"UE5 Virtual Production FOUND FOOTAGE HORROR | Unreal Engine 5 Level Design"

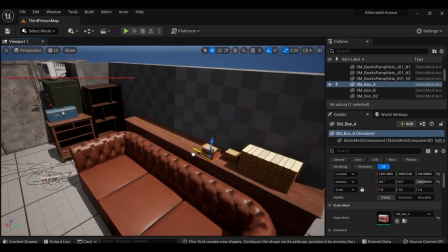4:21 Basically, any flat surface I tried to make look as used or lived in as possible.
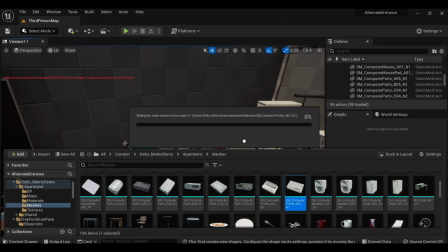4:28 I kind of shot myself in the foot putting so much detail into the desk at first, because then it held the rest of the room to a standard.
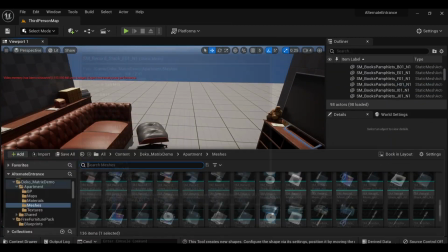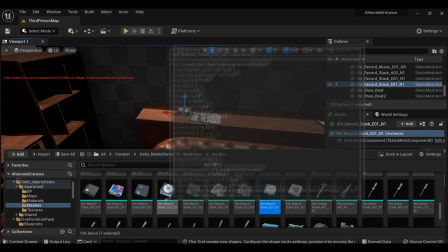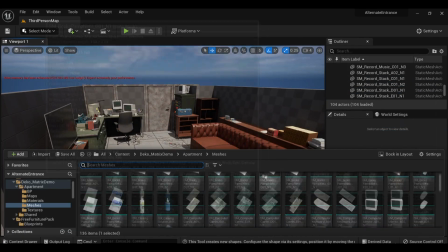4:46 Oftentimes, I'd have to save and reload the project.
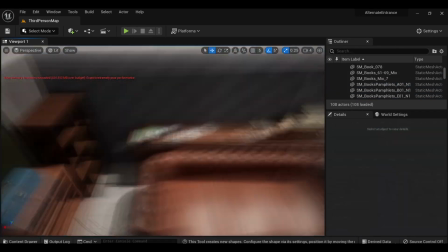4:49 When using a bunch of different high-quality assets like this, sometimes your texture streaming budget will just explode, resulting in these glitched rainbow textures.
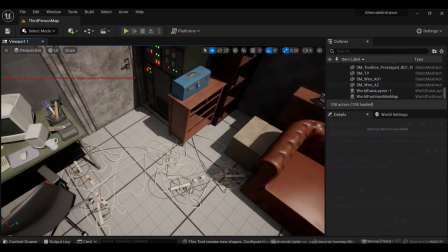4:57 I found restarting the engine almost always solves this, although it is important to try and optimize your scene.
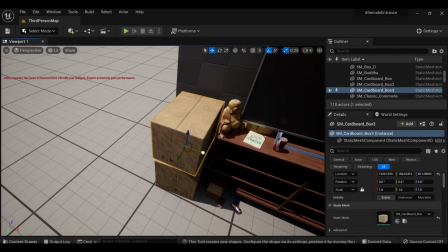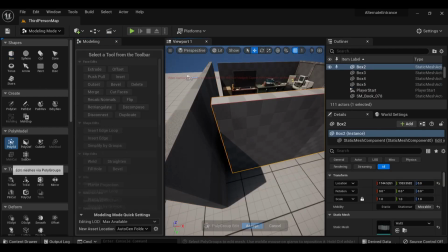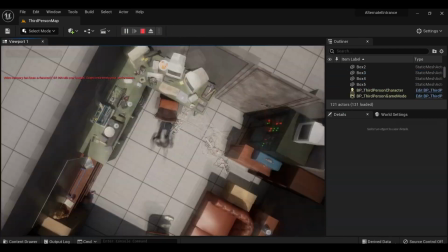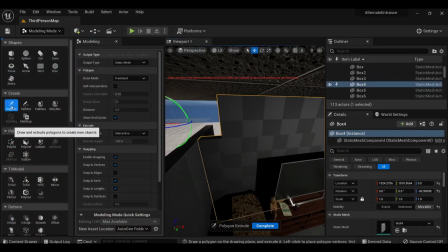5:21 Here I use the modeling tools to quickly seal off the room, and at this point it was starting to feel like an actual space.
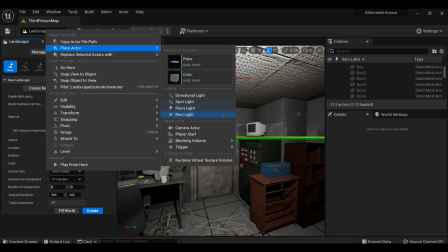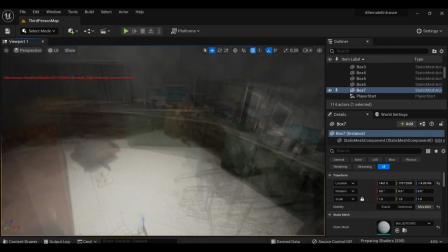5:36 I used some Megascan's textures for the ceiling tiles, carpet, and stucco walls.
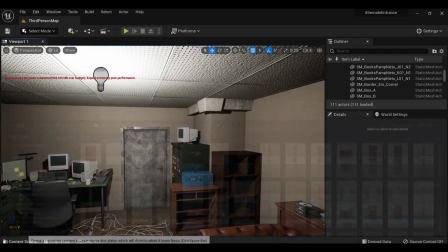5:41 To tie these elements together, I add in some trim assets so that way there aren't such blaring hard edges.
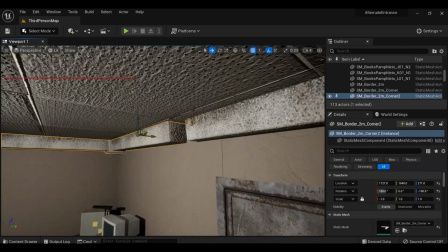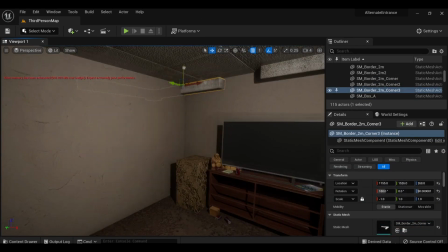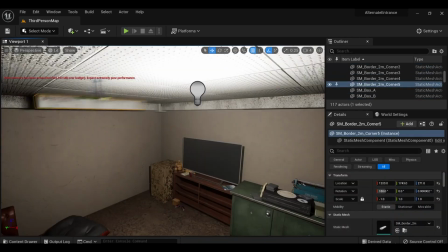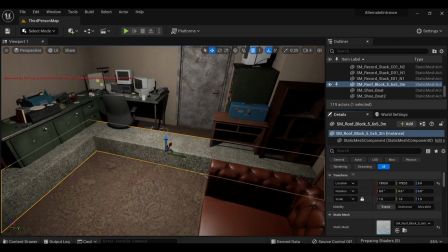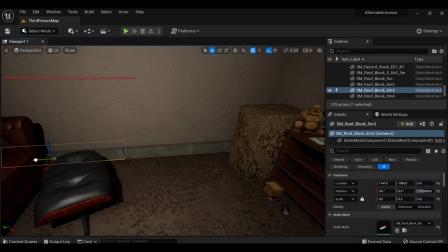6:12 By enabling use temperature under the light source, I'm able to give the light more of a warm orange glow.
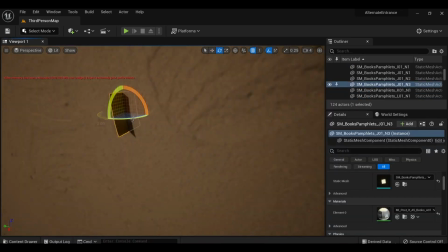6:18 The entrance to the liminal space in the cinematic will be a solid wall in which our main character will run through at full speed and glitch into a different reality.
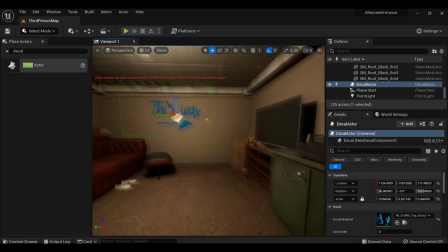6:26 I've placed a sticky note there to mark where the interdimensional entryway is hidden.
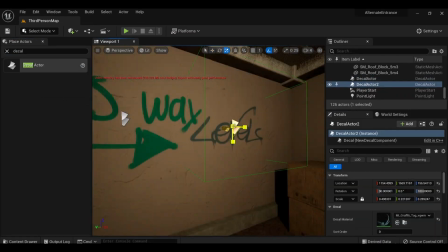6:31 To further emphasize the point, I found some graffiti decals which I applied to the walls.
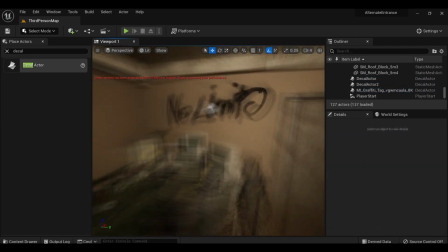6:36 I think this counts as environmental storytelling. I then threw in a light fixture and the first room is done. Here's some artsy panning shots.
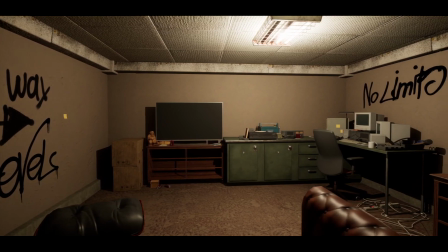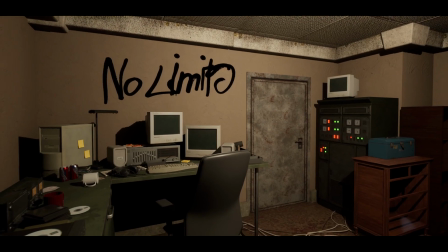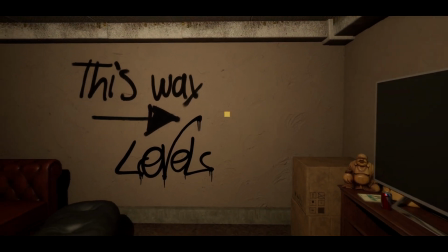7:00 But before we can shoot our scene, we need to make the actual Backrooms type situation our character falls into.
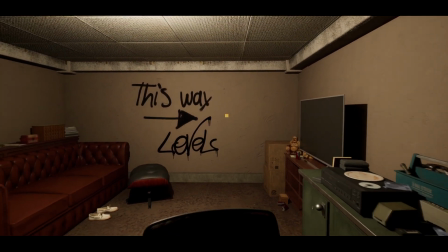7:06 I didn't want to just make more typical infinite yellow backrooms though, so I'm putting my own spin on things and doing some world building behind the scenes.
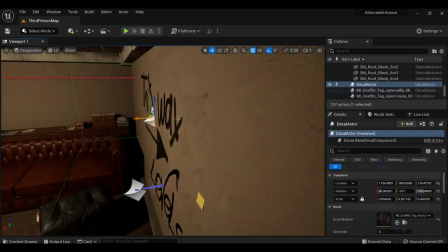7:16 Setting up on the other side of the hall, I put together some ornate looking hallways. I want there to be a stark contrast between the two environments, both in color scheme and style.
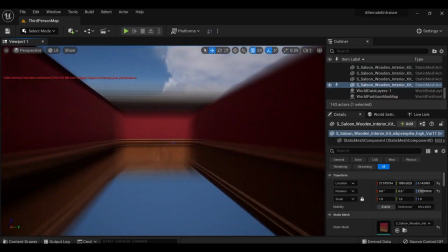7:25 While the apartment or office is cluttered and asymmetrical, the halls are sophisticated and uniform,
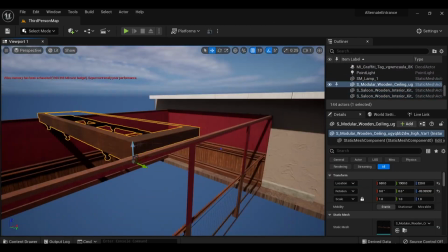7:30 inspired by 1920s high-class stylings and antique architecture, while still maintaining the empty liminal space feeling.
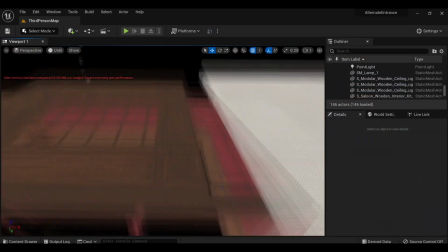7:40 These halls are made almost entirely out of Megascan's assets, along with some free-to-use lamp models I found on TurboSquid.
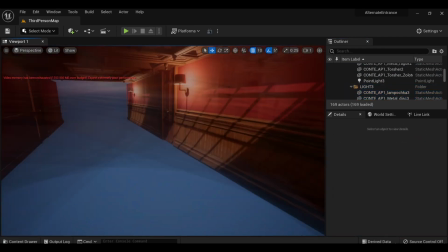7:50 I just dropped a point light in the center of the lamps, and that's all I did for the lighting setup.
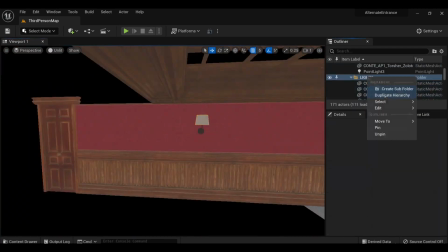For the carpets of the halls, I made a material instance of the carpet I'd already downloaded.
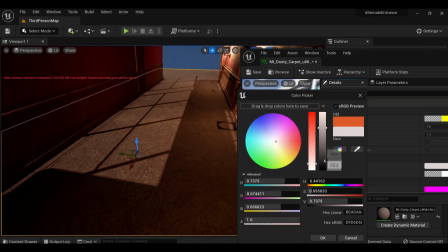8:07 Under this instance, I am able to adjust the colors into a deep red.